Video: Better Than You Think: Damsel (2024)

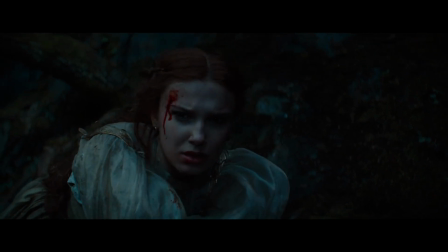(0:01)
There are a couple things I hate as a film buff, as a film critic, as a film YouTuber, talky man and some of those things include Netflix,
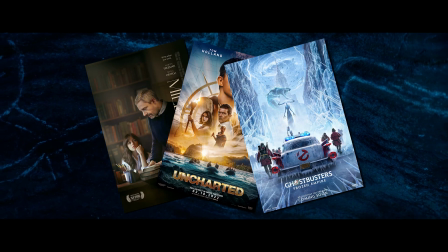(0:10)
Netflix originals, lowbrow source material starring a young and talented actor that should be doing better things and lazy,
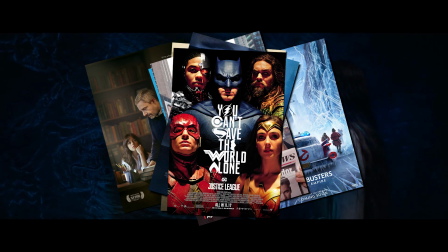(0:18)
predictable, uncharming, forgettable, green screen heavy, boardroom manufactured eyesores.
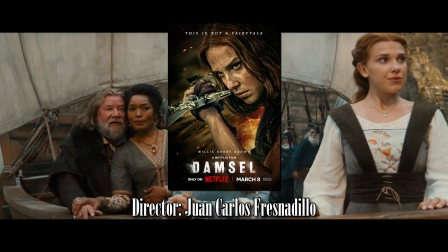(0:24)
And that's exactly what I thought Damsel was going to be.
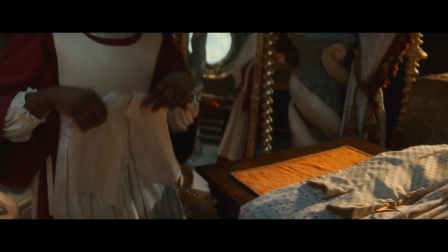(0:27)
I was not looking forward to this movie, I knew quite literally nothing about it except the poster was terrible. The title sounded dumb, Netflix have a pretty bad track record for these kinds of things and Millie Bobby Brown,
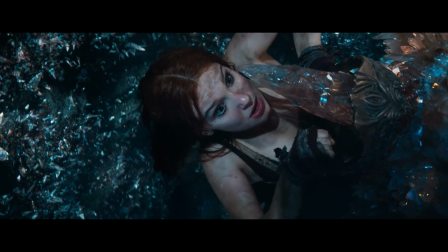(0:39)
though talented, had yet to start in a project that convinced me of her leading potential.
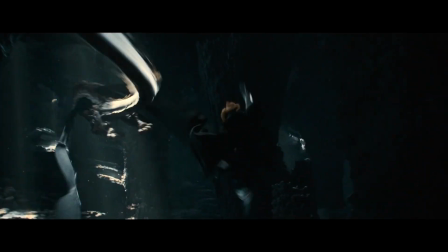(0:44)
So going into Damsel, I was reluctant,
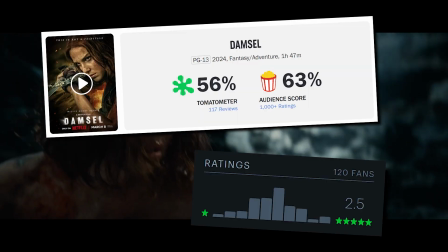(0:46)
not to mention reading all of the negative reviews for it and seeing every video apparently calling it atrocious and boring, it was just a doomed experience.
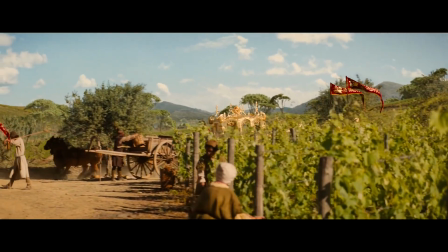(0:55)
Until I saw it. Now the first thing I'd like to point out is something I feel like I haven't seen many people mention yet, but the scenery.
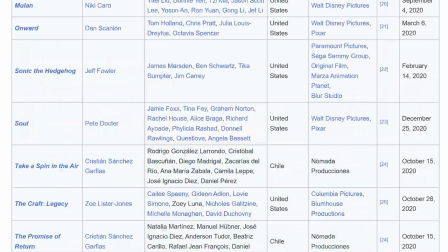(1:04)
So this is a fantasy film in the 2020s.
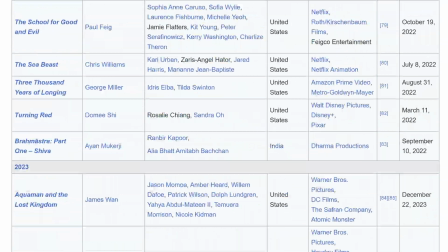(1:07)
There is not a massive shortage of those, but the difference is this movie looks absolutely gorgeous, at least in the first half.
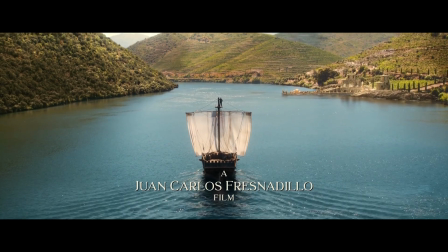(1:15)
There's this great mix of practical sets, real locations, and CGI elements,
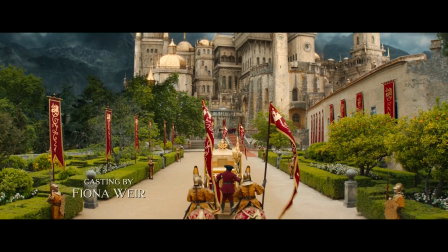(1:21)
the VFX works so well in these moments because the CGI isn't there to build the scenery.
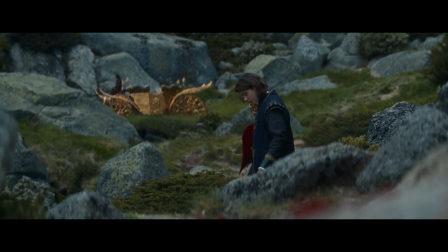(1:26)
It isn't a tool being used for the foundations of the film's aesthetic,
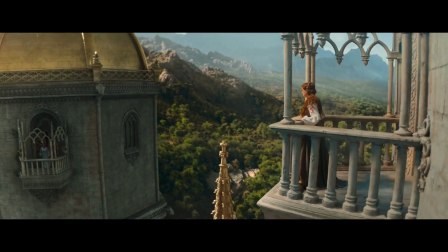(1:31)
it's there to season and flavor what's already there, which is how it's best used in my opinion.
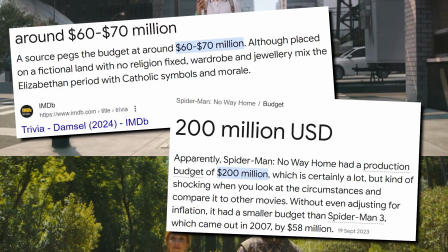(1:37)
It's why a film like this can cost a third of what something like No Way Home does and look infinitely better.
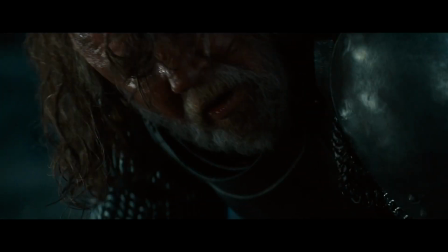(1:43)
The problems with the cinematography start to leak through as soon as we enter the cave system in the mountain during the second act of the film.
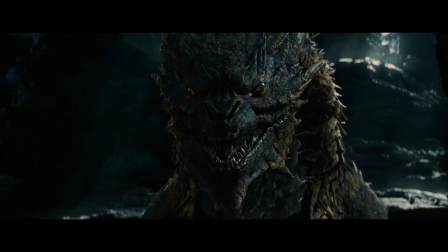(1:50)
And what do you know, this is where they started relying more on the green screen elements.
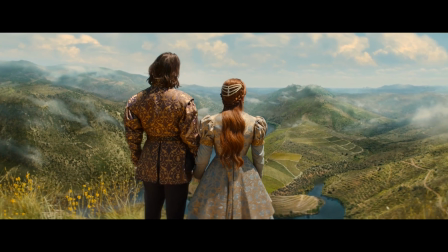(1:55)
But for all the outside sequences, they chose so many beautiful shooting locations, the majority of them being in Portugal.
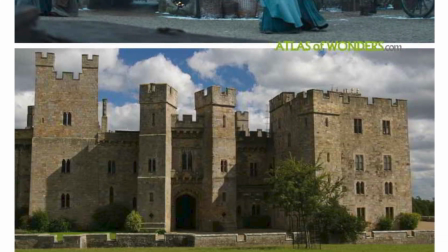(2:02)
And I think those places make for a great fantasy world,
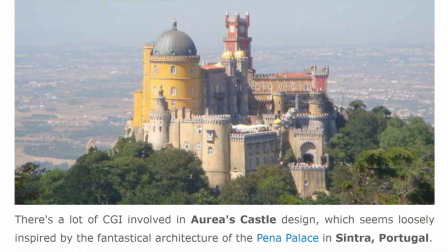(2:05)
because nothing makes people believe in the magic of a fictional place more than seeing a real place that feels fictional.
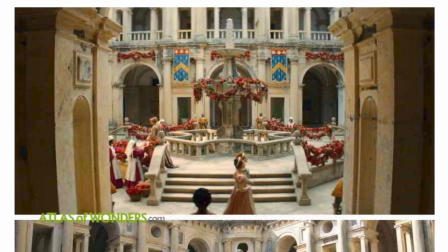(2:12)
It's exactly why New Zealand works for Lord of the rings and these places in Portugal just feel magical.
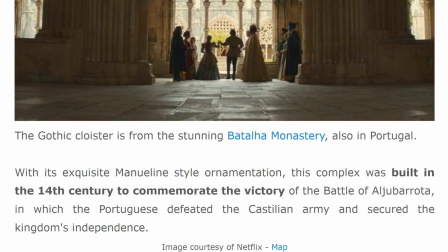(2:19)
Just look at these. I'm in awe of seeing these locations.
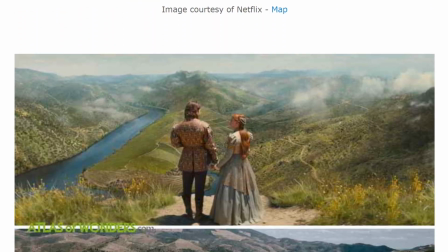(2:23)
And the aid of these environments is that it forces a bright and bold colour palette which is so
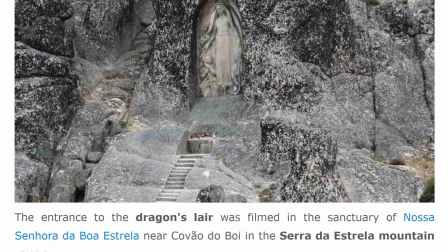(2:29)
nice and a world of mainstream streaming movies and TV being so washed out and bland visually.
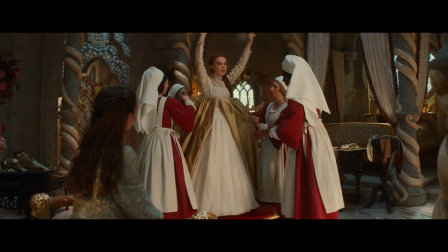(2:35)
And that works its way all the way down to the costume design which is stunning.
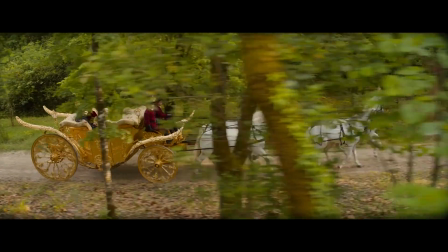(2:39)
The details in the crowns and dresses, general costuming and hairstyling is a very pretty and clearly thought about aspect of the movie.
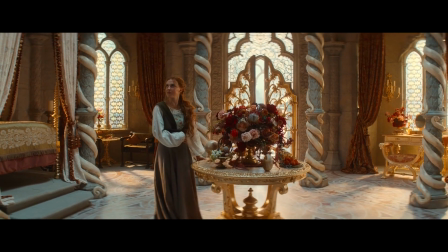(2:48)
It's sad the latter half of the movie loses a lot of this personality,
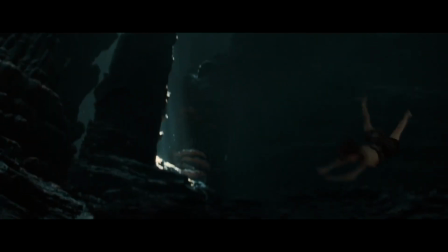(2:52)
but I will say a lot of the cave aspects are cool in their own right, and the dragon design itself is incredible.
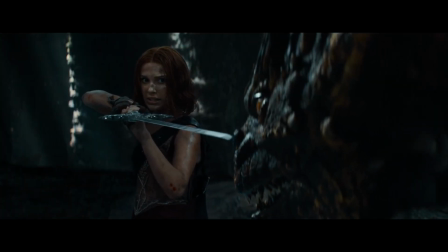(2:58)
It's very unique and super impressive, very high-quality CG work too.
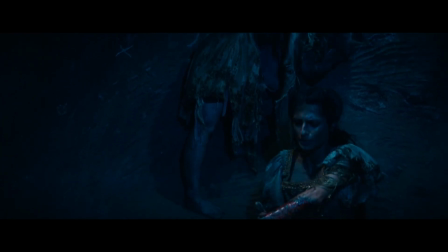(3:03)
And I think the aesthetic goes hand-in-hand with a lot of very nice shots that are more than just look at this pretty thing.
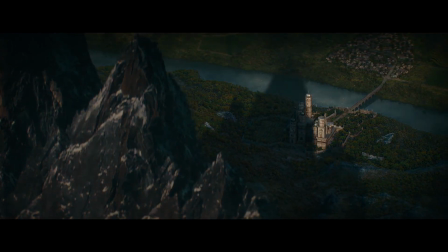(3:10)
Like, I love this one shot of the mountain over the city in the first night of the kingdom.
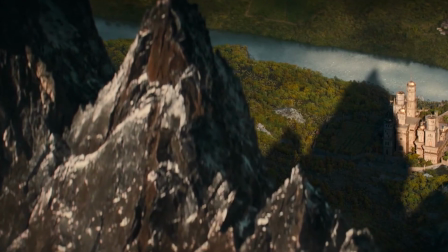(3:14)
It just drives home the towering presence of the mountain and its implications in the story.
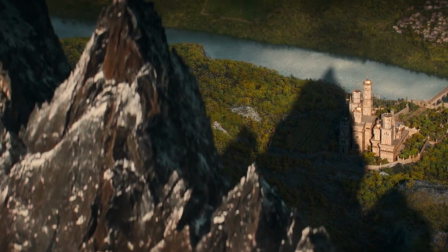(3:20)
Like I said, I knew nothing about the film, nothing about its premise or characters or anything. So going in completely blind,
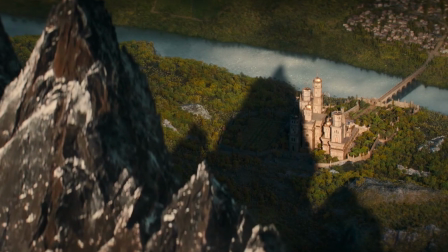(3:26)
this visual storytelling is so preferable to the idea of just expositing information at the audience using character dialogue.
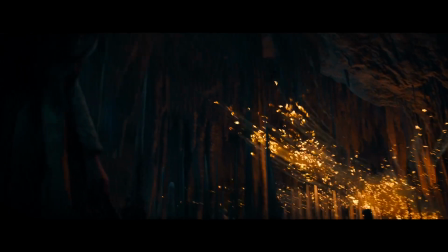(3:34)
There's this cool shot of this flock of birds on fire lighting up this dark and dingy cave. this one shot nearing the end where the dragon's
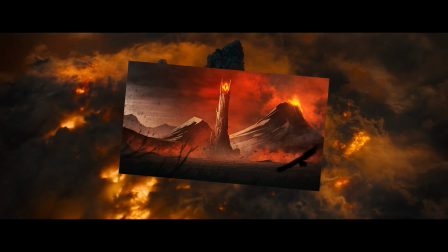(3:42)
fury causes him to light up the mountain which gives us this kind of Mordor feeling which I think is very powerful which is down to the writing
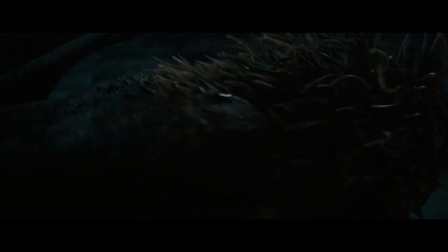(3:49)
of the dragon itself and how it marries with the visuals.
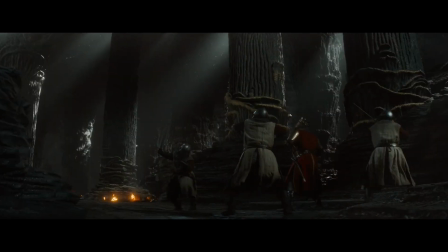(3:53)
They hardly show the dragon for the majority of the movie, they really build the suspense and aura of the creature.
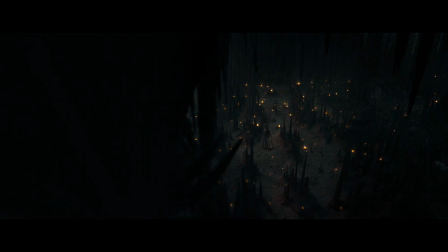(3:59)
It's a good way to save money by not having to render this entire thing for every shot but
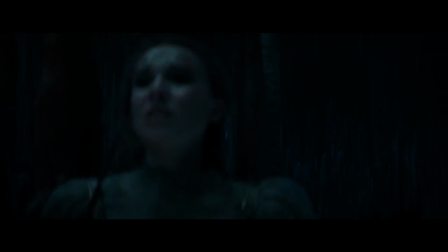(4:04)
also helps the audience buy into the dragon's presence and its weight in the stakes.